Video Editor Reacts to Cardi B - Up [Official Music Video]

Look at these frames
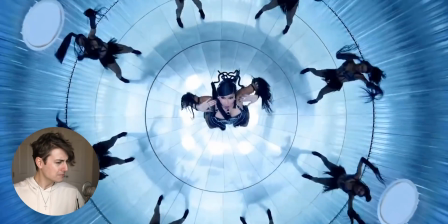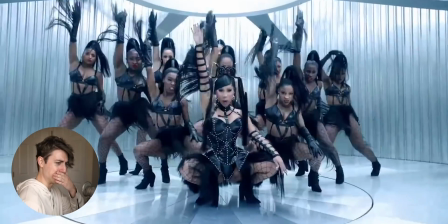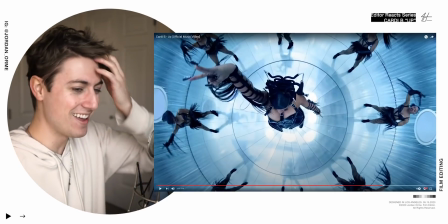Yeah, okay Yes,
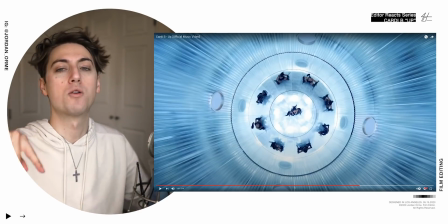okay So I the thing that I really love is that we're choosing to stay mostly overhead for the beginning of that and then when the beat drops And
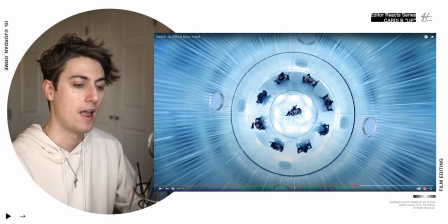the choreo starts then we kind of go inside the cylinder and we're at more of like a side angle here Let's see
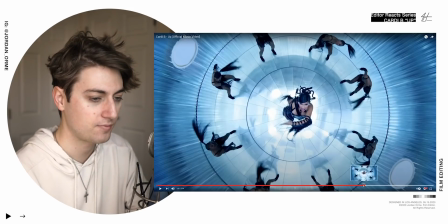where is that more like this kind of angle rather than the overhead. So we start off with the overhead
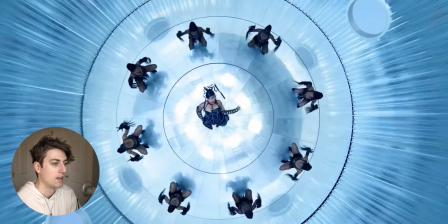Beautiful shot, but we're still staying close and over in the overhead
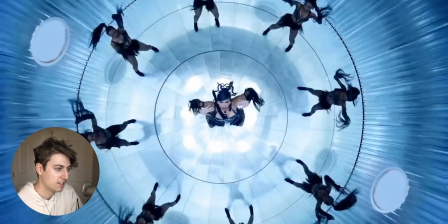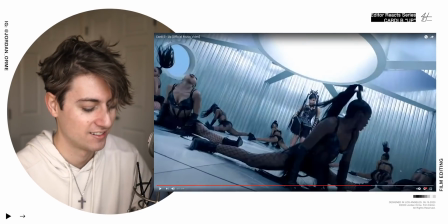So we just got a lot of speed ramps Right here little a lot of little reverse motions.
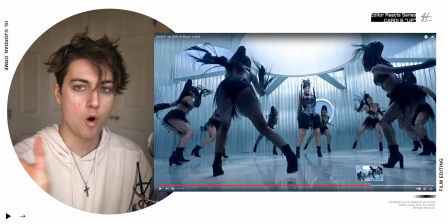What what what?
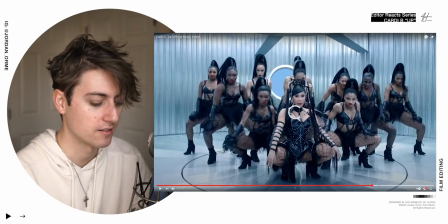So what you do here is basically let's see what they did here Let's do a little frame by frame frame by frame I'm like
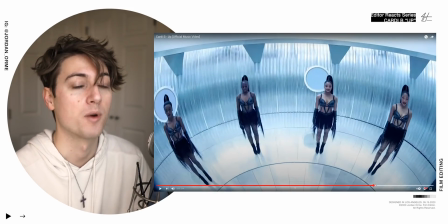actually reacting to this lots of times I like to break down music videos and do a lot of research ahead of time That's what I normally do in my videos. So if you want to watch my other videos That's what I normally do and I put a lot of work into editing them and
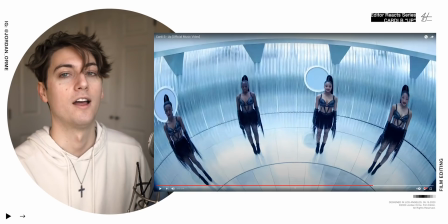this is aren't more of an honest reaction And I'm just literally taking it in right now,
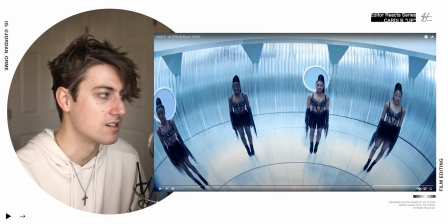but it's crazy This honestly is interesting because look at how warped the edges are
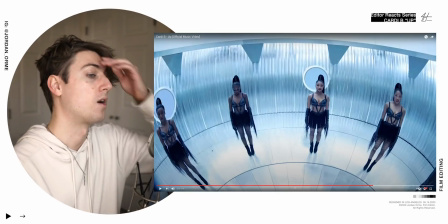it almost looks like either a fish islands or we're almost shooting a reflection of them
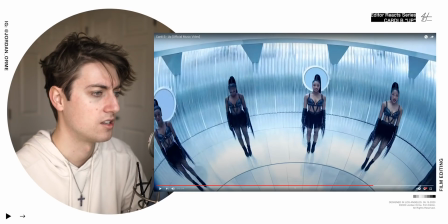but Let's see what they do They are actually Like the wall isn't moving, but it looks like the floor is moving.
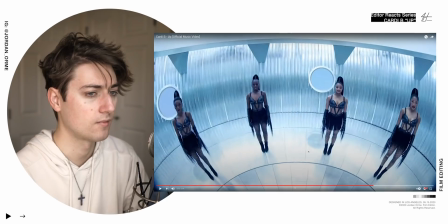They might be on a rotating thing. However the girls were able to move back and forth, that's what we did.
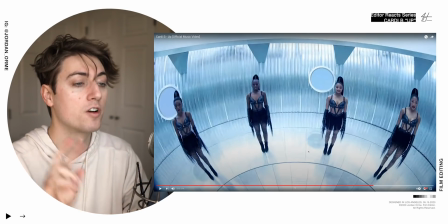And all we do is just you reverse it. So you play it forwards, reverse it, play it backwards, play it forwards, and it creates almost like a record scratch effect.
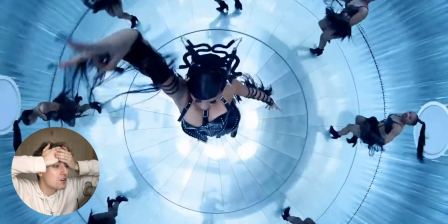Looks amazing. This group choreo section, how they're all squatted up like that.
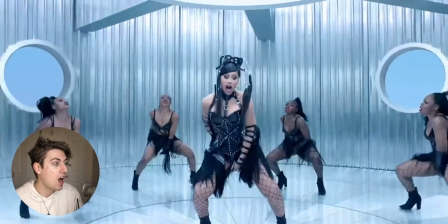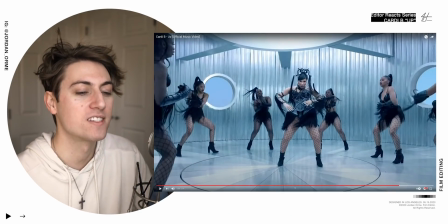Okay, I see you Vinnie. I like how you're emphasizing the snares here, so we got
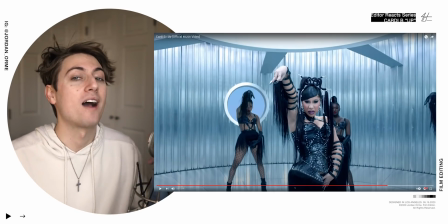So we have the song breaking down and then it goes it comes back on a snare so we're There's no beat and goes Bang and so on that snare we really want to emphasize that moment and so Vinnie he's Vinnie's the editor
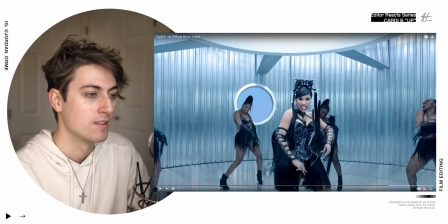He took a really fast wide shot right here just to emphasize that snare when everybody's whipping up doing the snap
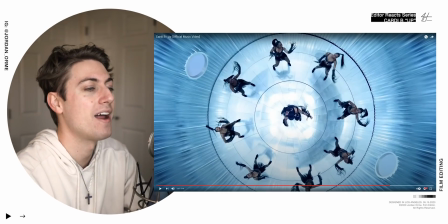And then we cut to the wide and then back to our medium.
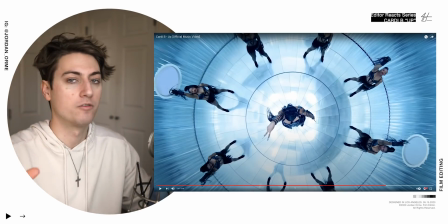And just showing a really fast shot, just something that's just flashy on the screen really quick right during that snap, that snare, just feels great.
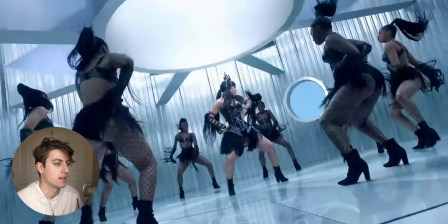Boom. So that's where I have those really fast cuts in that section. And again, we just show that girl really fast.
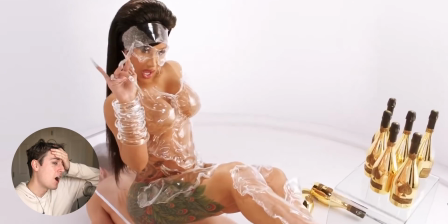I can watch this over and over. Oh, stop it, please. Never again.
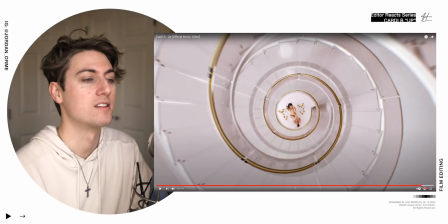And I love how we're saying up and we're going up through this this staircase and that's also why we're having a lot of overhead shots like this and
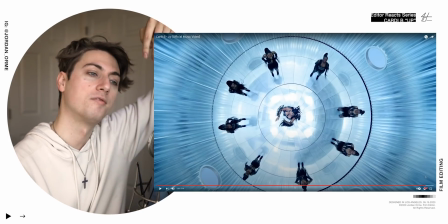Because the video is literally called up and so we're getting above The action and we're literally just capturing that that's just good cinematography.
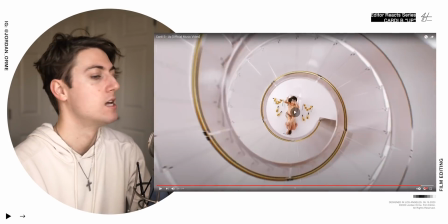So good job Good job fam. Good job team
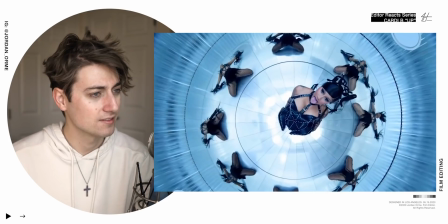Super fun if you like this video, please check out some of my other videos I do in-depth breakdowns of a lot of music videos, especially kpop So please go check those out and now, you know, it's time for a little bit Just get down a little bit with a little bit of thank you so much. Okay. Bye